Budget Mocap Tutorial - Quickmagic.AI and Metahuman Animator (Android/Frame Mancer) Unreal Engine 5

That's the frame rate that films use. So if you want your animation to look more like a movie, set it to 24. It's probably at 30 frames per second as the default.
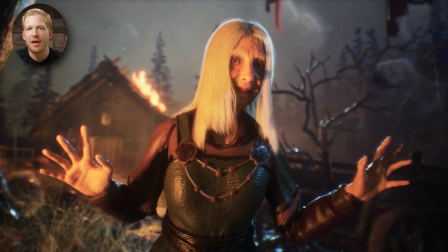509s
Now for the lighting, I wanted it dark, basically nighttime, and wanted the fire next to her to be the main light illuminating her face.
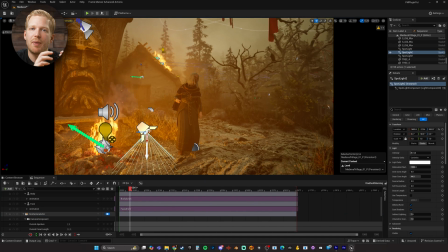517s
So to kind of supplement the fire, I added a spotlight from the angle of the fire to make the firelight hit her face better.
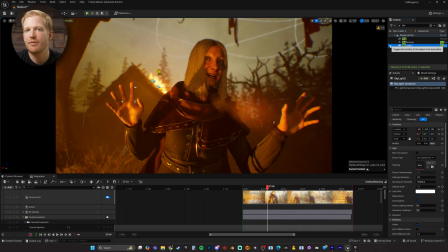526s
And I deleted the skylight from the scene to make the shadows darker.
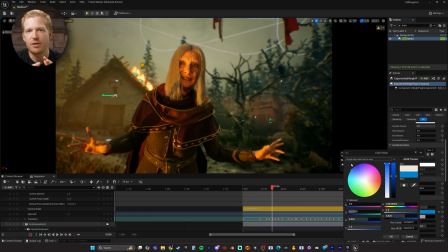531s
And I played with the exponential height fog settings quite a bit to get the color to look more like nighttime.
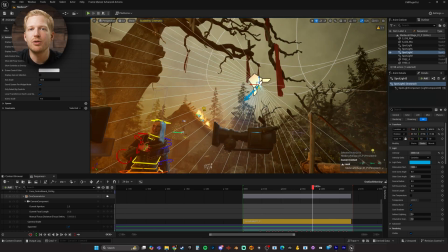537s
The directional light was angled and colored blue to look like the moonlight and give her an edge light from behind.
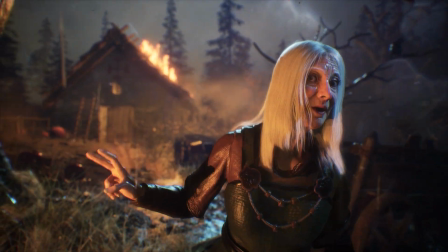544s
And then the lightning is actually just another spotlight that's really bright.
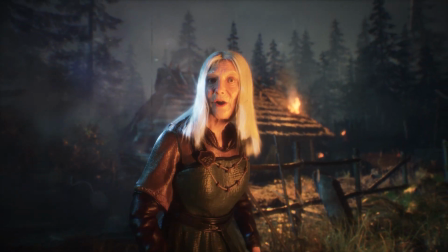549s
And then I've added that to the sequence and activated and deactivated that based on when I want the lightning to show up.
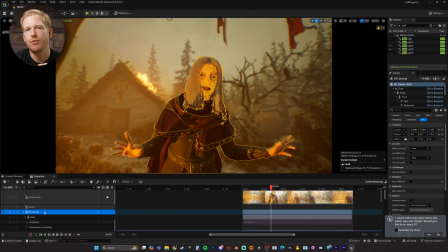556s
And here I'll show the few tweaks I did to the animation.
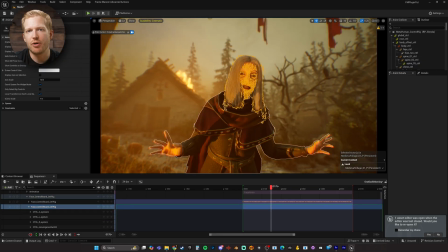559s
I baked the face animation to the face control board, then added an additive track to the face control track,
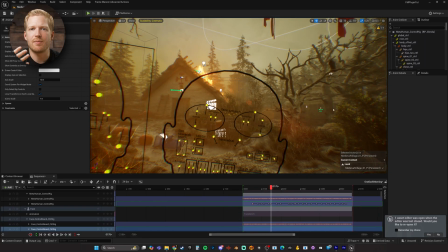565s
where I can make non-destructive edits and add keyframes and make adjustments to the whole performance of the face.
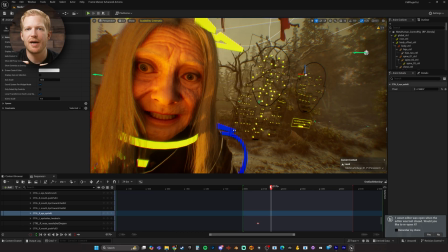573s
In this case, I felt the crazy wasn't really coming through in the eyes, so with the additive track selected in the sequencer,
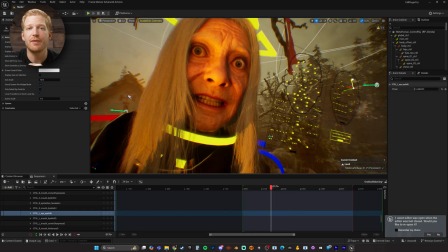580s
I can then select the eyelid tweaker in the control board and just open the eyes more.
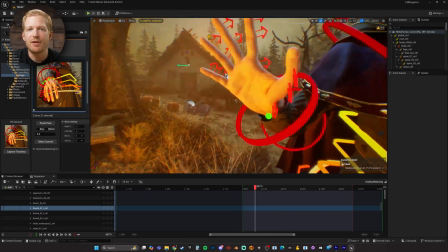585s
For the hands, I didn't have to do much since the capture was so good.
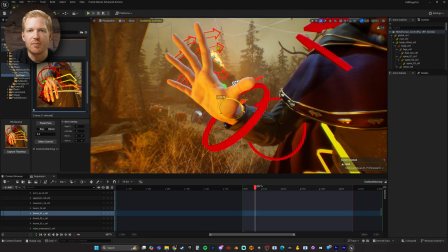589s
I just had to rotate the thumbs around, which I think is an error with the retargeter.
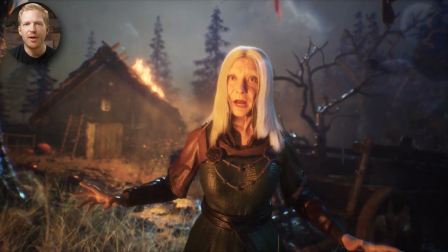594s
I mean, this hand tracking is just incredible. Better than Move Pro for sure.
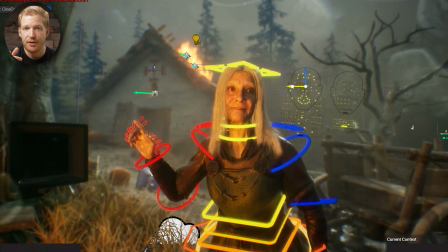599s
I also corrected the eyeline to look exactly at the camera, which can be done using a constraint,
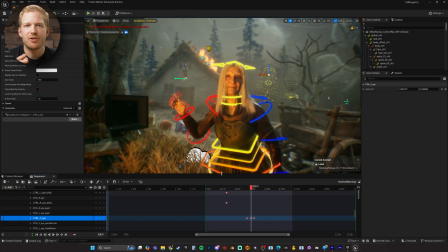604s
but since I was bouncing between multiple cameras, sometimes it's easier to just add some keyframes and call it a day.
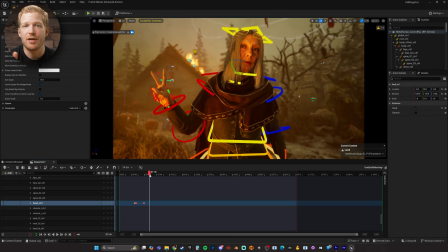611s
And of course I corrected the head orientation where the tracking didn't quite get it right.
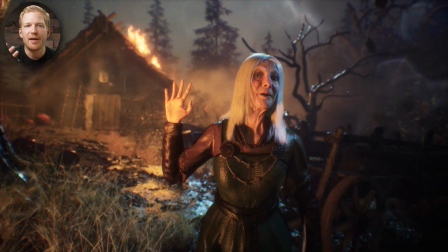616s
Now, I really wanted to get a good rain effect going, since I thought the lighting on the wet skin would look a lot better and would add to the ambiance. To achieve the effect, I actually used two different rain assets from Fab, this animated rain material and Easy Rain by William Fauché.
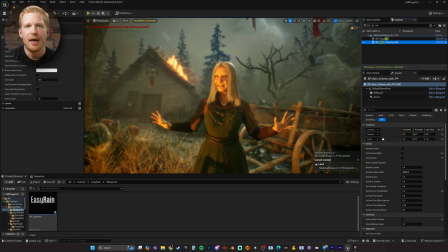633s
Easy Rain was used for the actual raindrops, and the animated rain material was used to create the wet effect, since it was easy as just dragging the box into the scene, and it overrides all the materials,
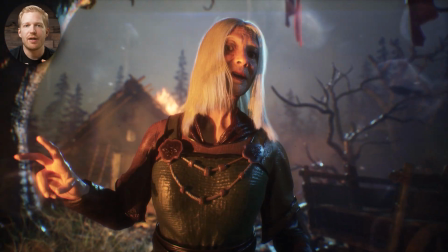646s
including the metahumans. And what I think really is the cherry on top here is the dirt mask I applied to each of the camera angles.
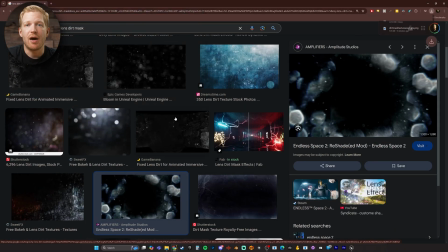654s
I just downloaded a couple images of water and dirt on camera lenses and applied them to each camera's dirt mask slot.
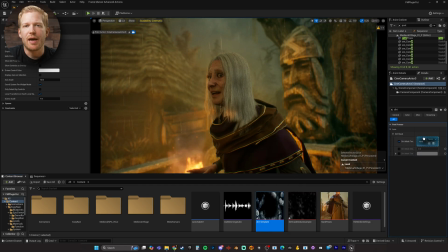661s
One thing, you have to input a higher number to get it to show up. Just dragging the slider all the way up doesn't seem to make the effect visible, at least not enough for what I was going for.
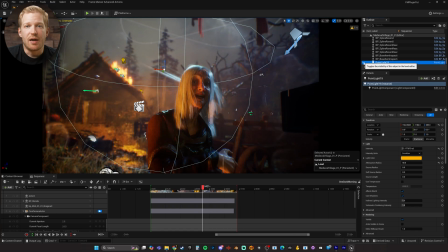673s
And then really the lighting is then crafted and shaped for each individual shot.
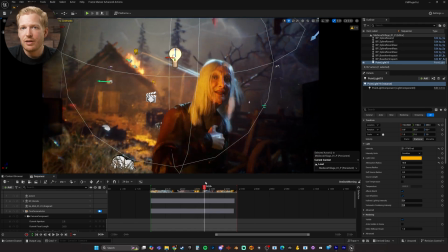681s
I add new lights to the scene to help the light wrap better from
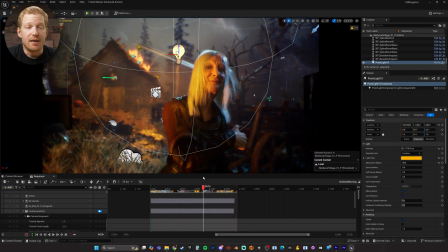686s
a different camera angle and hide other lights that were used in other shots.
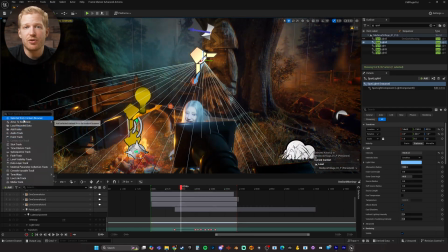691s
In this case, I'm using two spotlights to help accentuate the firelight and the moonlight,
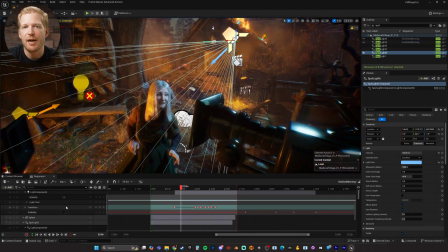698s
since the spotlights have a nice hard light that will create nice shadows and make the wetness pop more,
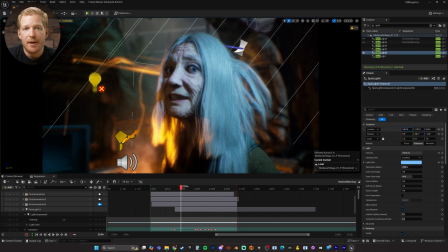704s
and their direction and spread can be easily controlled. And the nice thing about Unreal Engine is the lights themselves are invisible,
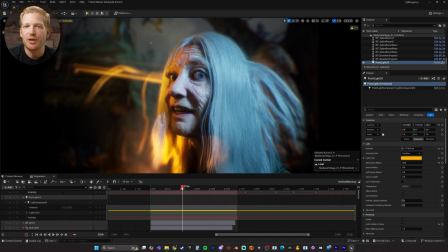712s
so you can put small dim ones really close to the character to help get the effect you want.
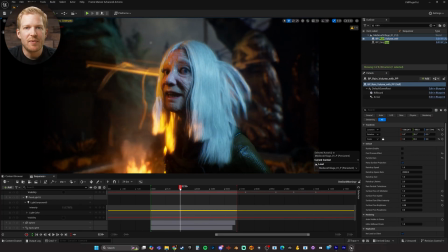718s
And as a general guideline, I try to light the character from the side.
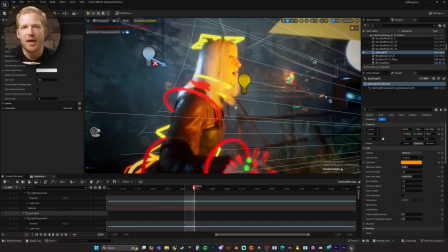723s
And I'm using some basic color principles and using complementing colors like orange and blue,
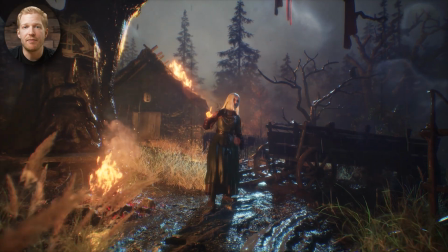729s
which look good and feel motivated by the fire and moonlight. So there you have it.
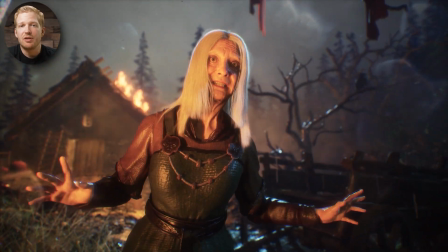735s
Let me know down in the comments what you think. Could you see these tools being used to create a whole short film or even more?